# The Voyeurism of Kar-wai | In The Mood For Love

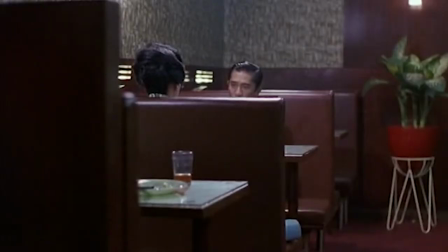0:08 Door frames, wall corners, windows, bars,
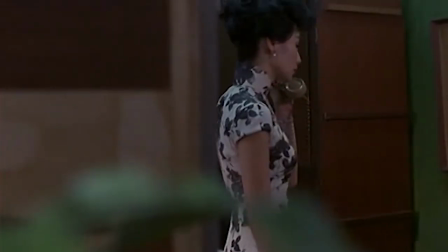0:13 one car-wise camera hide behind virtually anything to spy on its subjects.
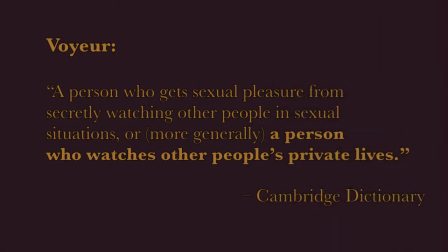0:19 Its cinematography fully embraces the thrill of voyeurism.
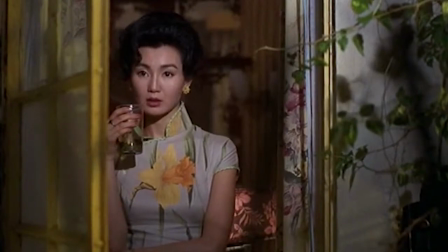0:24 And the question comes naturally. Why?
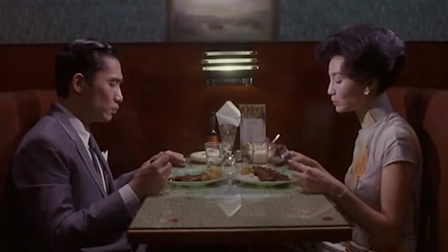0:28 Two reasons can be found for these forbidden stares, an intimately positive and a socially negative.
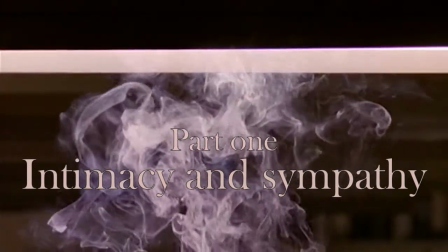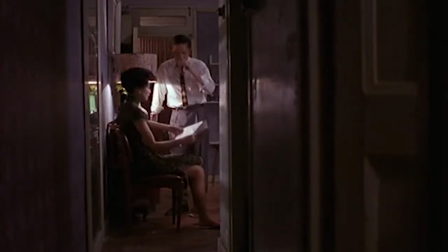0:42 Chow and Su are vignetted in smaller frames within the frame of the camera,
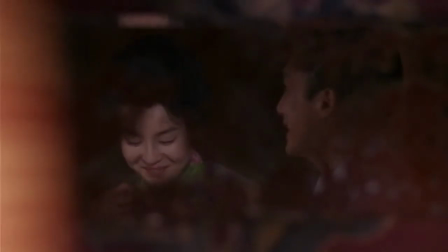0:47 pushed together from the very first moment and slowly building their composed desire, as we watch, seduced by their elegant beauty.
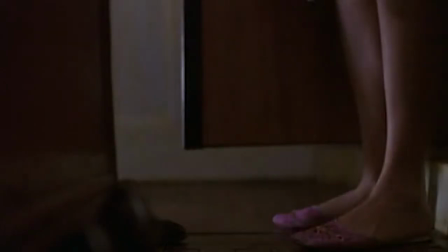0:57 In a crammed Hong Kong, Ka-Wai's paintings emphasize their chemistry, their closeness, just the war and not even that to separate the two from one another.
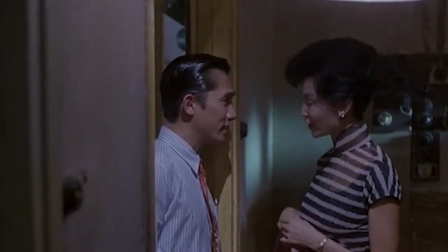1:09 It's tension, if not precisely sexual,
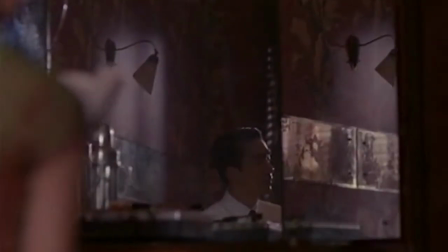1:13 of two people who are consciously duplicating the form of the partner's adultery, who are pushing the boundaries of a risky game.
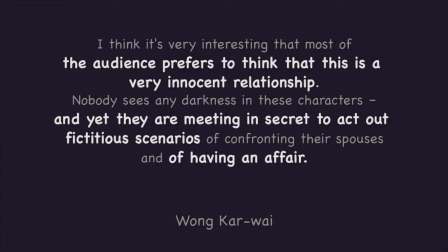1:23 And we cheer for them, we prefer to think that the relationship is innocent, refusing to see that they are meeting in secret to act out fictitious scenarios.
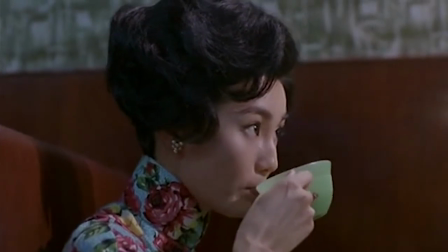1:36 We are hypnotized by their charm as they are of one another.
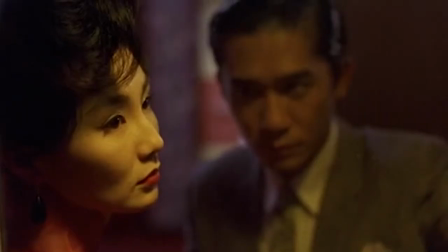1:40 Their classy beauty induces us to sympathize for them from the very beginning,
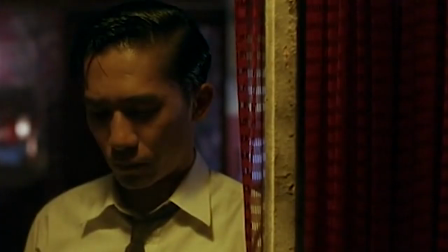1:46 refusing to think that kind faces can seek darker meanings.
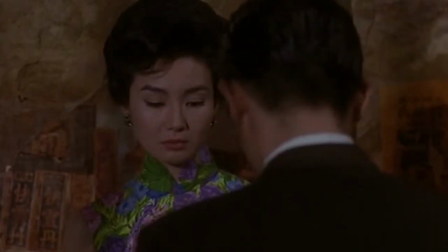1:51 We want them to break the rules of marriage, of society, justified by their adulterous partners,
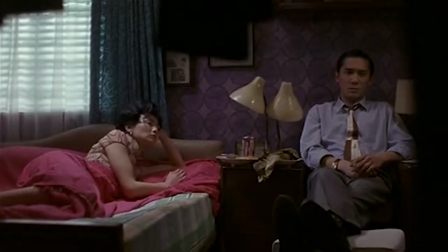2:01 by us ourselves, sympathetic peeping-toms of the unspoken feelings.
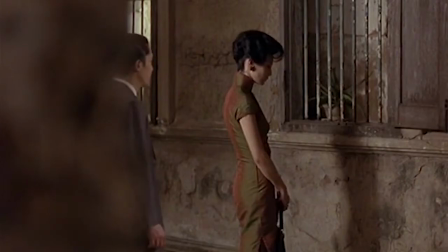2:08 We are partners in crime, film audiences spectating slices of lives we shouldn't be watching,
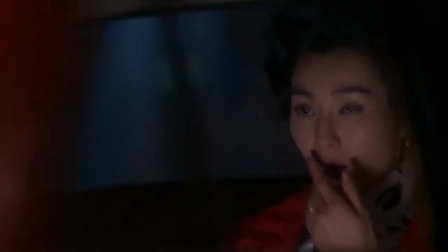2:17 self-acquitted voyeurs absorbing their beloved victims.
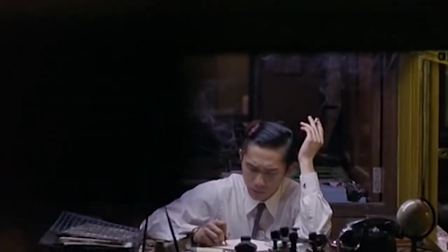2:22 But for as much as we crave for a positive denouement, we are not the only one spying on the silent dance.
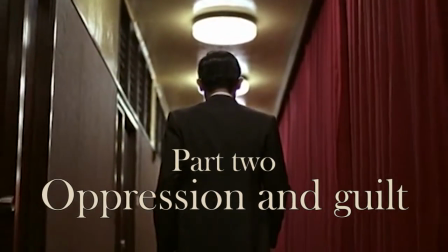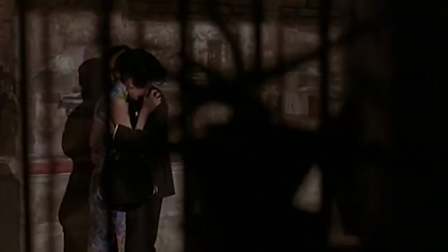2:40 Kawai's use of framing not only allows for Chao and Su
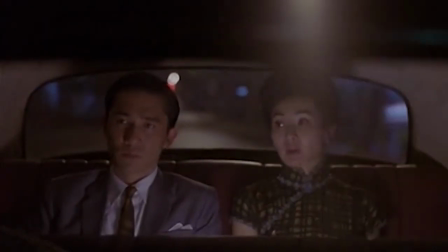2:44 to develop a mutual desire and for us to sense it,
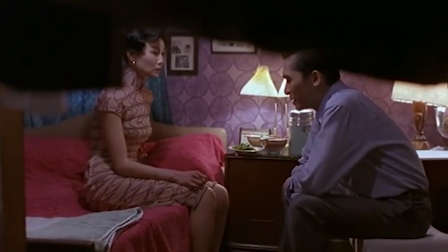2:49 but it creates a constant feeling that someone else is watching,
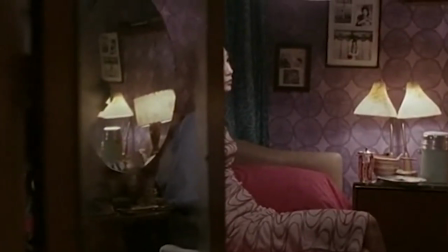2:54 that we are not the only observers and our protagonists feel it as well they are not only pushed by the frame
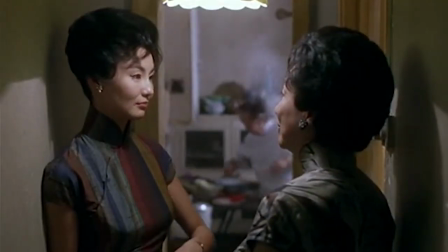3:03 towards each other but also have to face unwanted questions
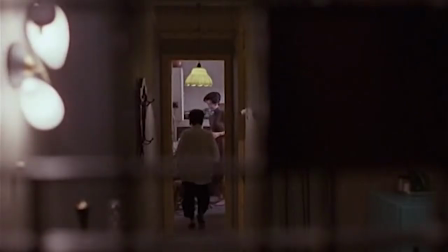3:08 and gazes Mrs. Suen and Yama uninterruptly wanders in the corridors of the building inviting Chao and Su
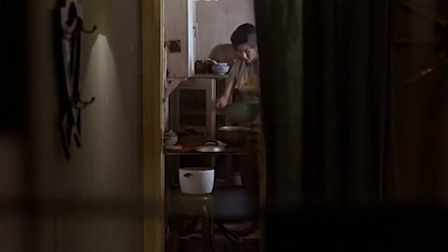3:18 to play mahjong or to eat together while studying them and their routines.
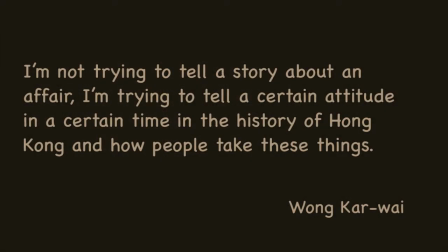3:24 They represent the Shanghainese community of Hong Kong. In a period of deep alterations of the city,
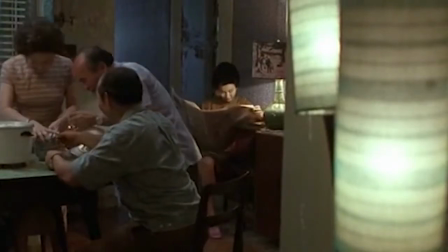3:32 they hold on to strict traditions in the unsuccessful attempt of not letting the culture fade.
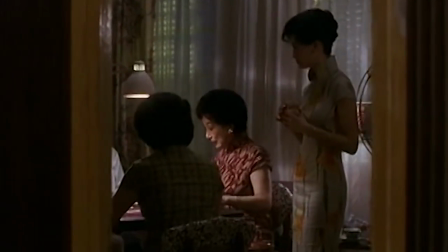3:39 Their stiffness ironically oppresses a betrayed Su with etiquettes of the perfect wife.
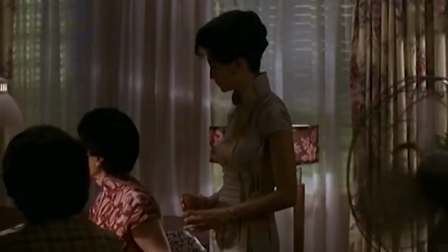3:46 She knows the role society wants her to play,
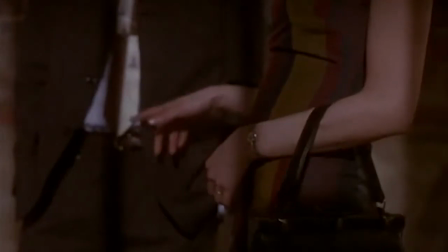3:50 physically approaching Chao only when they are not themselves and retracting from him in the other occasions.
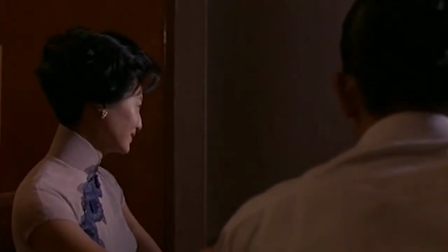3:59 But in an emotional shattering moment she searches and finds
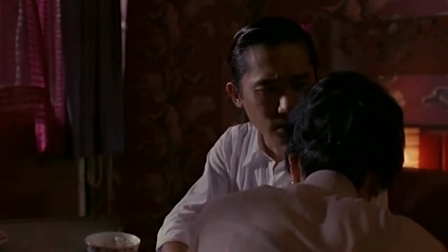4:04 comfort in his embrace and she's immediately punished for it,
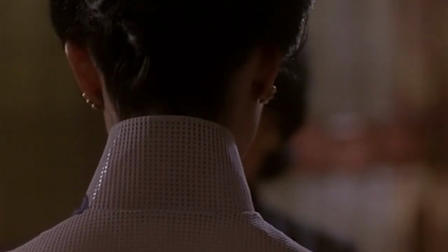4:09 scold by Mrs. Swann for her behavior, suffocated by the stiff color of strict tradition.